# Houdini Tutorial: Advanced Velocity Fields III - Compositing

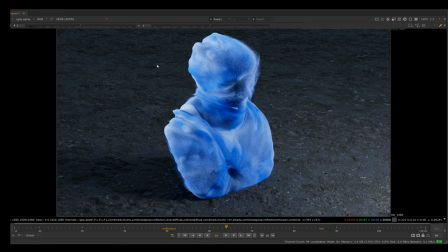0:02 I am inside of Nuke, and this is the final render that I ended up with, which is obviously we can improve this by a lot, and I'm going to show you how we can go from this to something like this using Nuke and DaVinci.
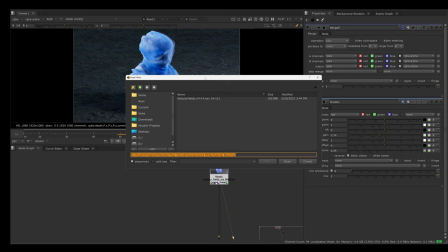0:15 So the first thing we always do is we press R to create a read node,
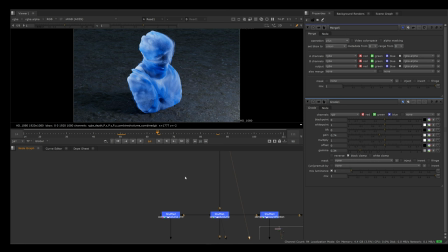0:20 and then we just bring in the EXR files that we rendered out from Houdini.
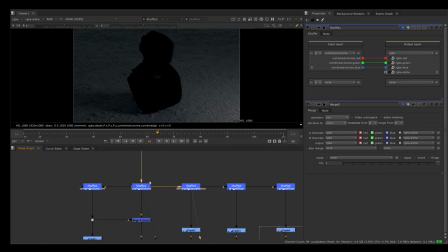0:25 And since we rendered out all of the different light AOVs, we can actually isolate each of these components of the picture.
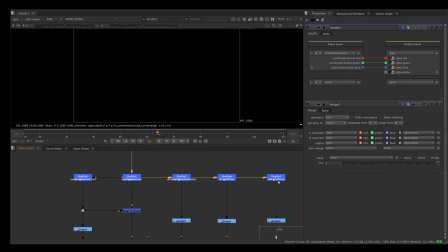0:32 So we have the combined volume, which is basically just the particles isolated. We have the specular, direct diffuse, and the indirect diffuse. And this indirect diffuse is basically just the global illumination.
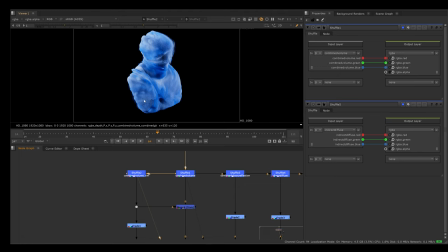0:45 And what I was noticing in this combined volume pass is that the rim light was way too strong, and it was producing some strange artifacts. So what I did was I shuffled out the rim light just by itself, and then I removed it from this combined volume pass using a from merge.
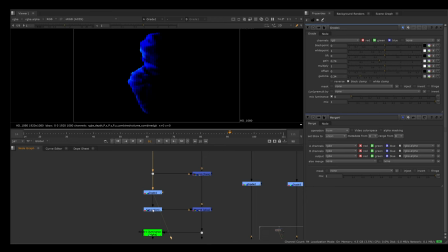1:04 And then I went ahead and just color graded the rim light AOV by itself. I gained it down, and then I gammaed it down, and I used a saturation node just to remove some of those colors.
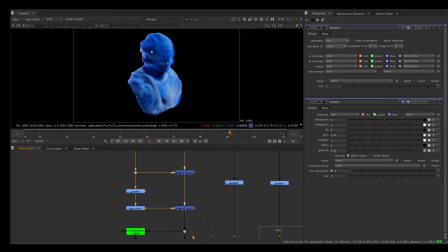1:18 And then I plussed it back on top of the combined volume. So this is where we were, and this is where we are now. So I think this is looking much better. We still have that silhouette of the particles, but it's not as crazy as it was in the beginning. The other thing I did was I created a luminance keyer.
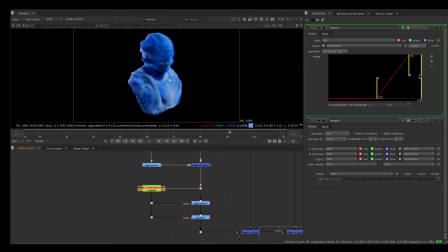1:36 And what this does is it gives us an alpha channel based on the brightness of our image. So if I press A in the viewer here, you can view this alpha, and you can see that it has only isolated these brightest areas here,
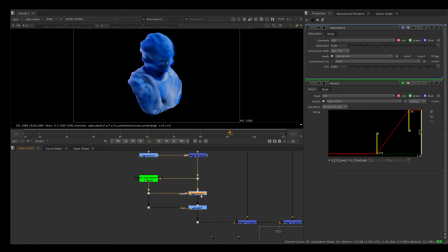1:52 and I'm using that as a mask for a saturation node just to remove some of the colors in these really bright areas like this. And I'm also just mixing it down slightly. And then I also do a grade node with the same mask,
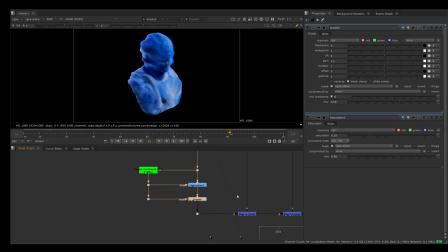2:09 and I just gain it a bit up to make the highlights a bit stronger.
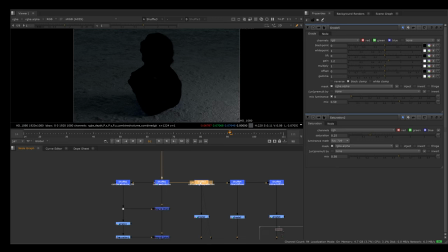2:14 And I also just mix this slightly down. What we can do is we can go to this specular combined glossy reflection AOV, and I thought this was way too green or yellow, so I created a grade node.
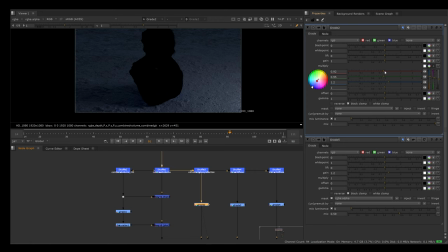2:29 And inside of this multiply here, I just press this color wheel and I remove some green and I add some blue, also remove some red.
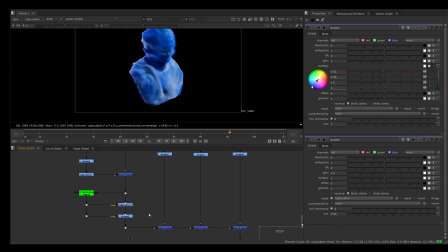2:38 And then I just plussed it together with the combined volume we just looked at. The next one is the direct diffuse, and I thought this was a bit too contrasted, so I used another grade node,
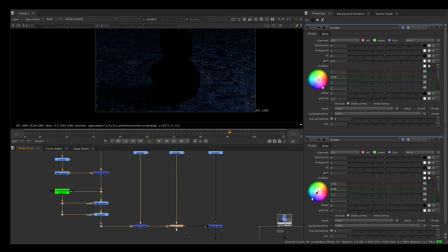2:50 added some gamma, and then I removed some gain, also removed some green from this. And again, I plussed this on top of the two other passes.
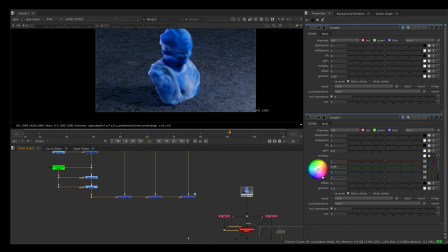2:59 Then we have the GI pass, and I thought this was way too weak, so I used a grade node and just gave it some more gamma. And then we plussed all of those together, and we can see that we went from this to this, just with a few simple grade nodes and very simple adjustments.
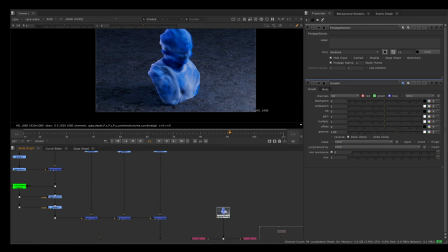3:17 Now the next thing I did was I have this postage stamp here, which I have hidden the input, but if I press Alt and H, we can see that this is basically like a null node that we have in Houdini, which is linking back to our original render.
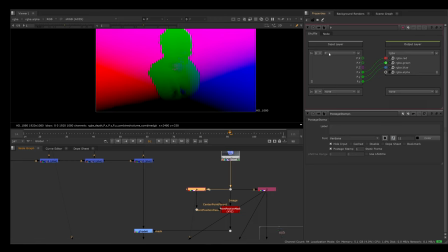3:32 I bring this down here, and then I use another shuffle node, and I take our position AOV, shuffle it into the R, G, and B respective channels, and that is going to be plugged into this gizmo called point position pass.
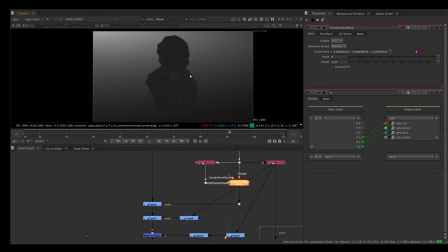3:49 And the image is going to be going in the image input here. And what this does is if we look at the alpha channel by pressing A,
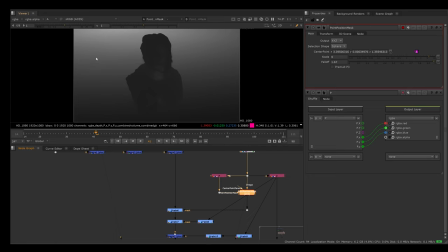3:58 this has generated a mask for us based on the position data of this image. And this mask is being output in the alpha channel.